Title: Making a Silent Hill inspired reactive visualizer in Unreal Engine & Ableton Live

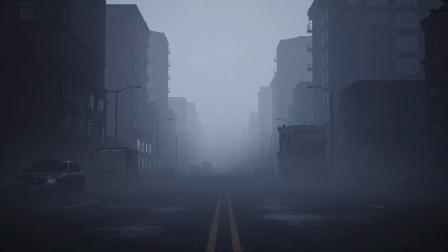[0:00]
So in my last video, I built a Reactive Visualizer inspired by the recent Silent Hill 2 remake, and today I'd like to talk about how I set that project up, both in Unreal Engine and Ableton Live.
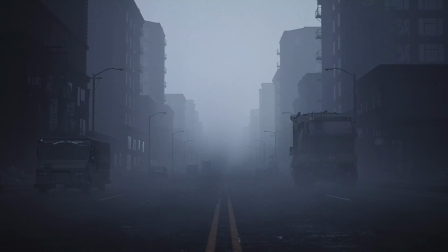[0:12]
When it comes to the assets used in the piece, I used a small variety, including Ultra Dynamic Sky for quickly dialing in the lighting,
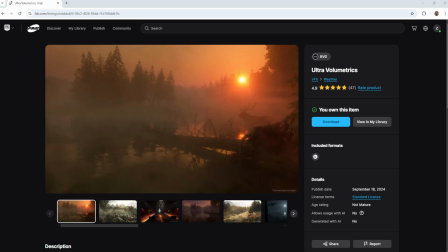[0:20]
Ultra Volumetrics to get that nice moving ground fog, City Build for blocking out the environment,
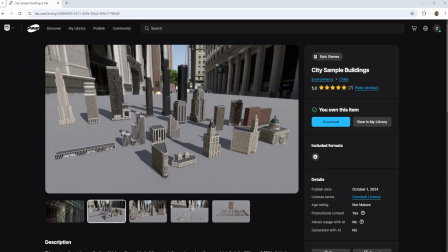[0:26]
as well as the road and streetlight assets, and a bunch of free building and vehicle packs from the Unreal Engine Marketplace, slash fab,
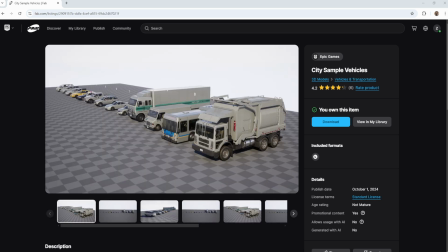[0:35]
such as City Sample Buildings, City Sample Cars, and the Modular Building Set.
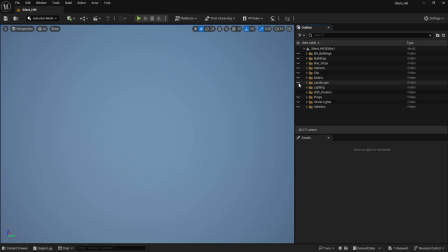[0:41]
With these assets acquired, I first started by creating a 1km by 1km landscape to build the environment upon. Then, using the Road Builder toolset, as found in City Build,
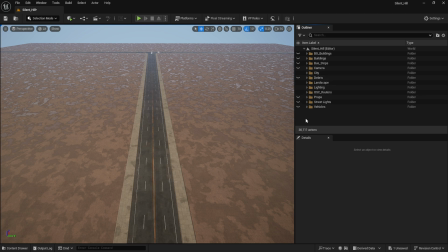[0:54]
I created a 1km stretch of road that eventually ends at a 3-way intersection.
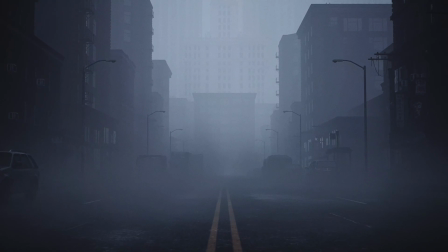[1:00]
I did this so the horizon line could be covered by skyscrapers off in the distance, which helps give the city both a sense of scale and depth, especially since the video only explores one long street submerged in dense fog.
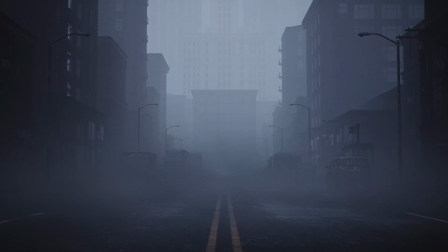[1:14]
Speaking of fog, to get the Silent Hill-esque lighting dialed in,
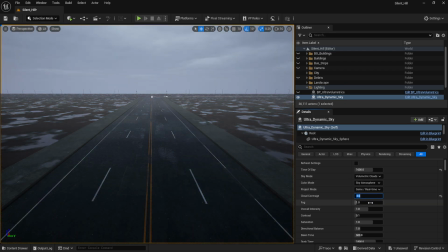[1:19]
I started with an instance of ultradynamic sky with maxed out settings on the cloud coverage, fog, and overall intensity variables.
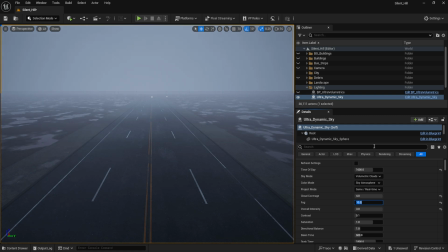[1:27]
I also enabled the setting labeled Use Volumetric Fog. This setting is what will allow the usage of ultra volumetrics, which is how I got the additional dense layer of fog to sit on the ground.
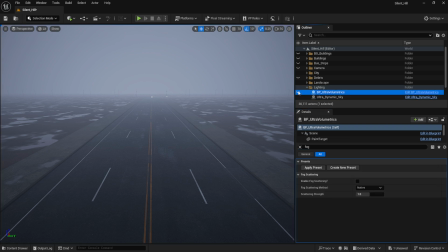[1:41]
So with Ultra Dynamics Sky set up, I then imported the blueprint for ultra volumetrics.
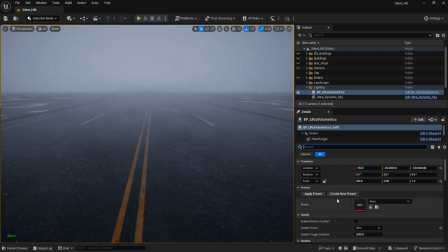[1:47]
This blueprint more or less comes with everything set up as needed, with the exception of a few settings. I set the quality preset to ultra, and the far fade distance to 60,000, as opposed to the stock value of 6,000. This expands the range that Ultra Volumetrics operates within,
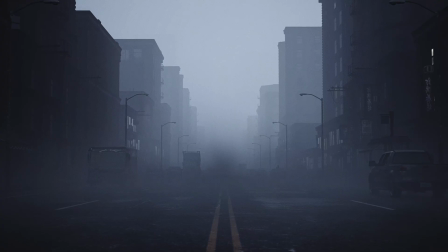[2:06]
which is important in this use case, as the environment is 1km by 1km large. From here, I adjust the scale of Ultra Volumetrics to fit the scene as needed.
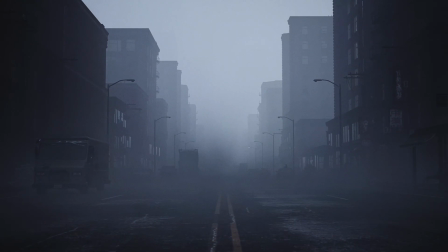[2:17]
I personally set the vertical height to 1.4, so the fog wouldn't be too thick and could then roll atop the surface nicely, therefore not obscuring everything that would be seen off in the distance.
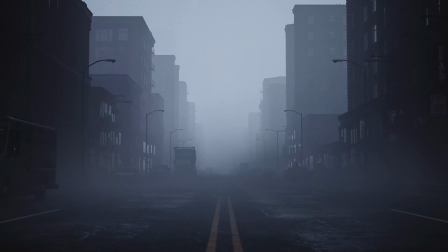[2:29]
With these two blueprints set up, that more or less concludes setting up the basic lighting for the scene.
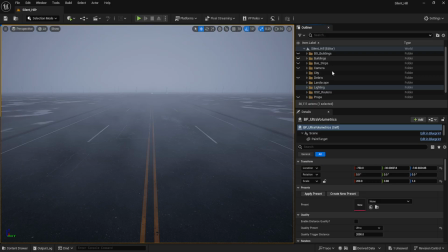[2:35]
Next, I started placing buildings and props around the previously created road. For the close-up buildings,
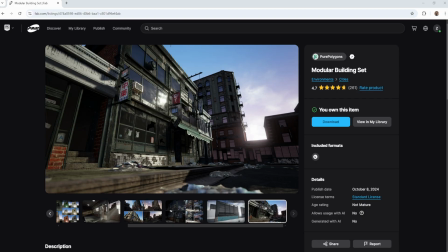[2:41]
I used a free modular building set pack as found on the Epic Marketplace slash fab.
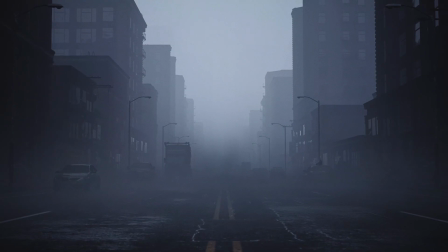[2:47]
as it already had that grungy storefront aesthetic I was going for.
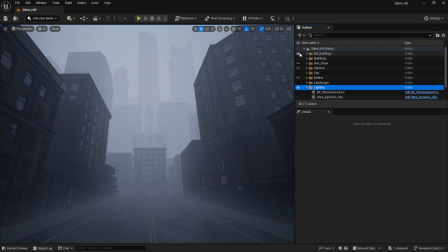[2:51]
Once all of that was in place, I then added a bunch of skyscrapers in the distance to help fill out all of the vertical dead space, as the previously placed buildings were only 10 stories tall at the most.
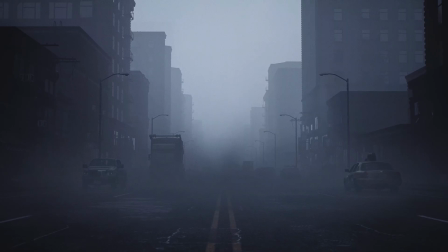[3:04]
Between these two building packs, I was able to get the illusion of a full city for the visualizer to take place in.
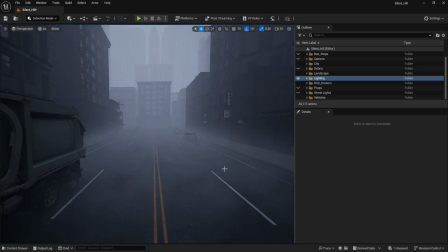[3:10]
I then started placing various abandoned vehicles alongside the road to further solidify the feeling of everything being discarded and abandoned, especially since there are no active lights on any of the buildings or cars.
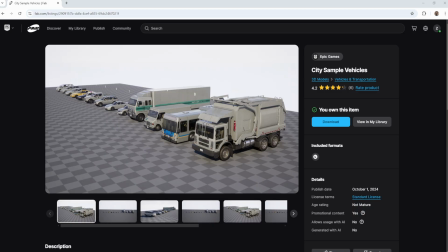[3:23]
These vehicles were from the City Example Vehicles as found on the Unreal Engine Marketplace slash fab.
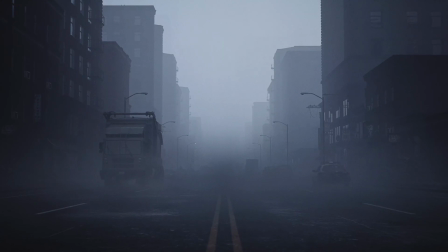[3:30]
With all of this set up, the last variable to get sorted out was to react to streetlights as triggered by the pianos in Ableton Live.
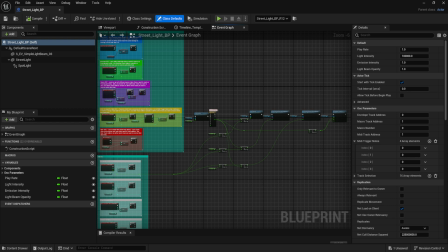[3:38]
To achieve this, I used a custom blueprint that triggered a spotlight, emission value, and simple light beam.
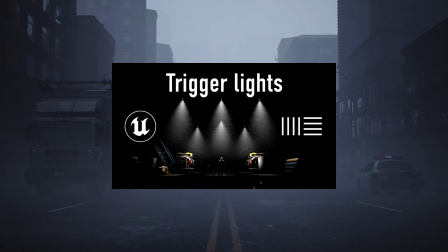[3:45]
I made a video in the past breaking down this blueprint setup in more depth using some custom Max4Live devices and Unreal Engine blueprints.
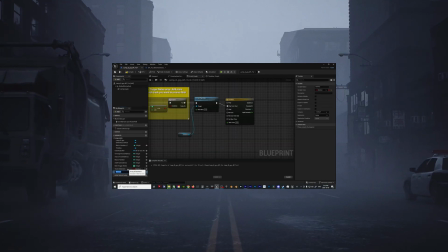[3:54]
So if you'd be interested in a more thorough breakdown of this variable, the link to that video can be found in the description below.
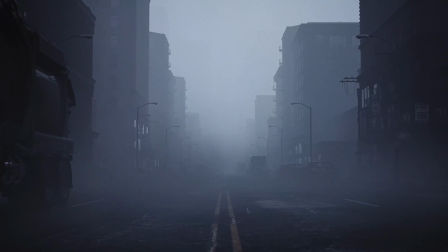[4:02]
With the streetlight setup, I then assigned each streetlight to a specific note.
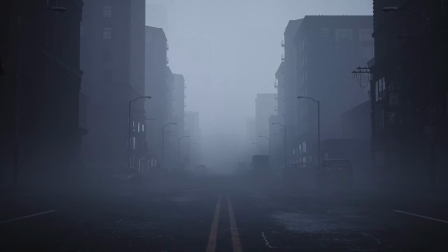[4:07]
That way, as the sparse arpeggios play out, I'd get some z-depth variety regarding how and where the reactive elements are being triggered from.
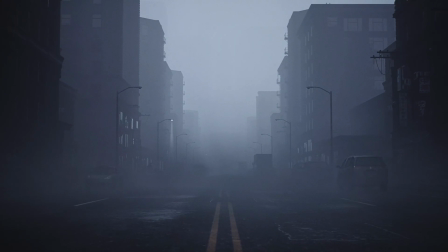[4:16]
Therefore, hopefully allowing for a sense of visual variety as the piece plays out, despite it being quite minimalist in nature. To finish things off in Unreal Engine,
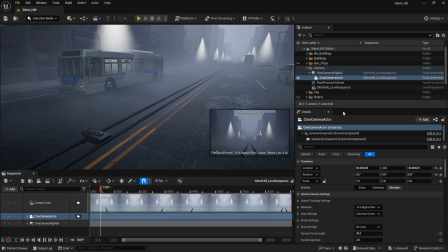[4:26]
I then set a camera up in the middle of the street and animated a simple straight path along the 1km road over the course of 15 minutes. From here,
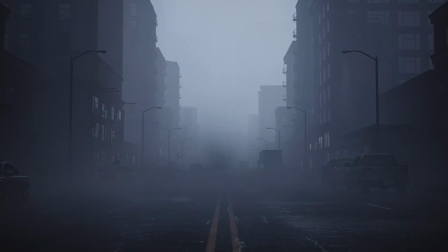[4:36]
it was just a matter of recording the final output in real time with OBS as the Ableton session played out alongside the Unreal Engine scene.
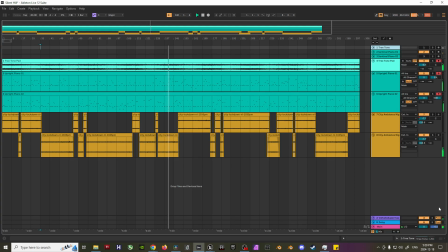[4:45]
When it comes to composing the score in Ableton Live, it was actually a pretty minimalist track consisting of only five layers. The foundation of the piece consisted of this field recording I found on freesound.org,
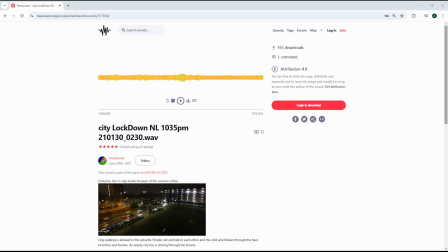[4:58]
which was a city in the midst of a lockdown at night, which was perfect for that lone, desolate city atmosphere.
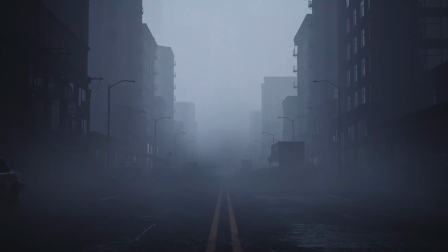[5:05]
I feel that with a minimalist piece such as this, having a field recording and or room tone makes all the difference when it comes to the subtlety implying a location and atmosphere, which gives a solid foundation to build off of.
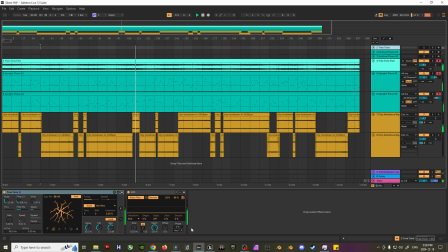[5:18]
Next was the Drone Pad, which consisted of the tree-tone instrument alongside some slow LFO modulation on the noise filter. This layer is what provided some nice low-end ambience to the mix,
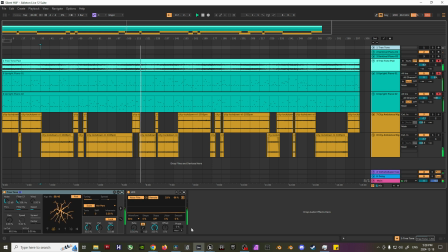[5:32]
as the field recordings and piano tend to not exist in that frequency range, therefore helping fill out the mix even more.
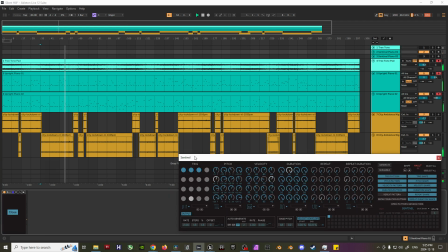[5:40]
Then finally, I have two Spitfire upright pianos panned hard left and hard right, being sequenced by two instances of this awesome Max for Live sequencer called Sentinel. This was made by a fellow Canadian Max MSP developer, Nusrid.
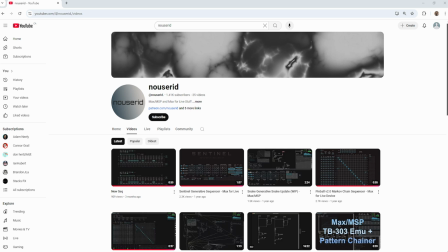[5:56]
This sequencer is great as you can quantize the note selection and have it generate a new pattern every few bars or so.
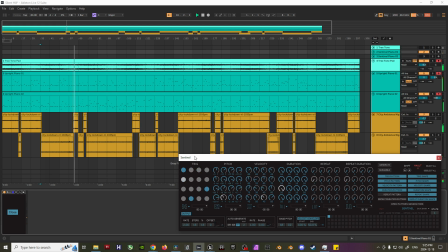[6:03]
After getting all the trigger probability, pitch, velocity, and duration values set up, I let two instances of this sequencer run for around 20 minutes and then edited down my favorite bits that the sequencer generated. I love writing music this way, as it provides for a loose,
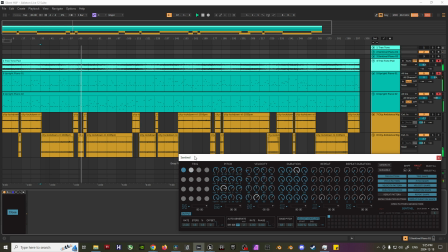[6:20]
improvisational feeling while never getting too repetitive as the piece is constantly changing and evolving. Even better when there's two or three instances of it, so each improvised part can provide counterpoint to one another.
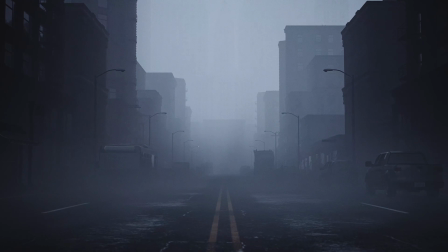[6:34]
With all of that being said, this more or less concludes how I set up my Silent Hill-inspired reactive visualizer using Unreal Engine and Ableton Live. If you have any questions or suggestions on how to improve things, be sure to let me know in the comment section below.
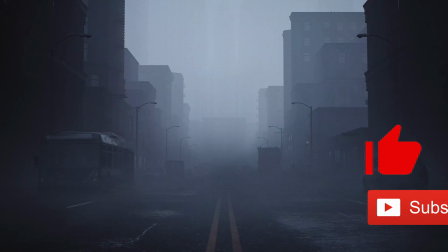[6:50]
Also, if you haven't already, don't forget to like and subscribe to stay up to date on all my future content.
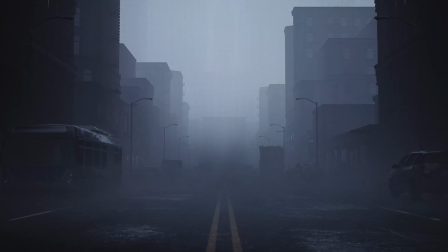[6:57]
Thanks for watching and I'll see you in the next video.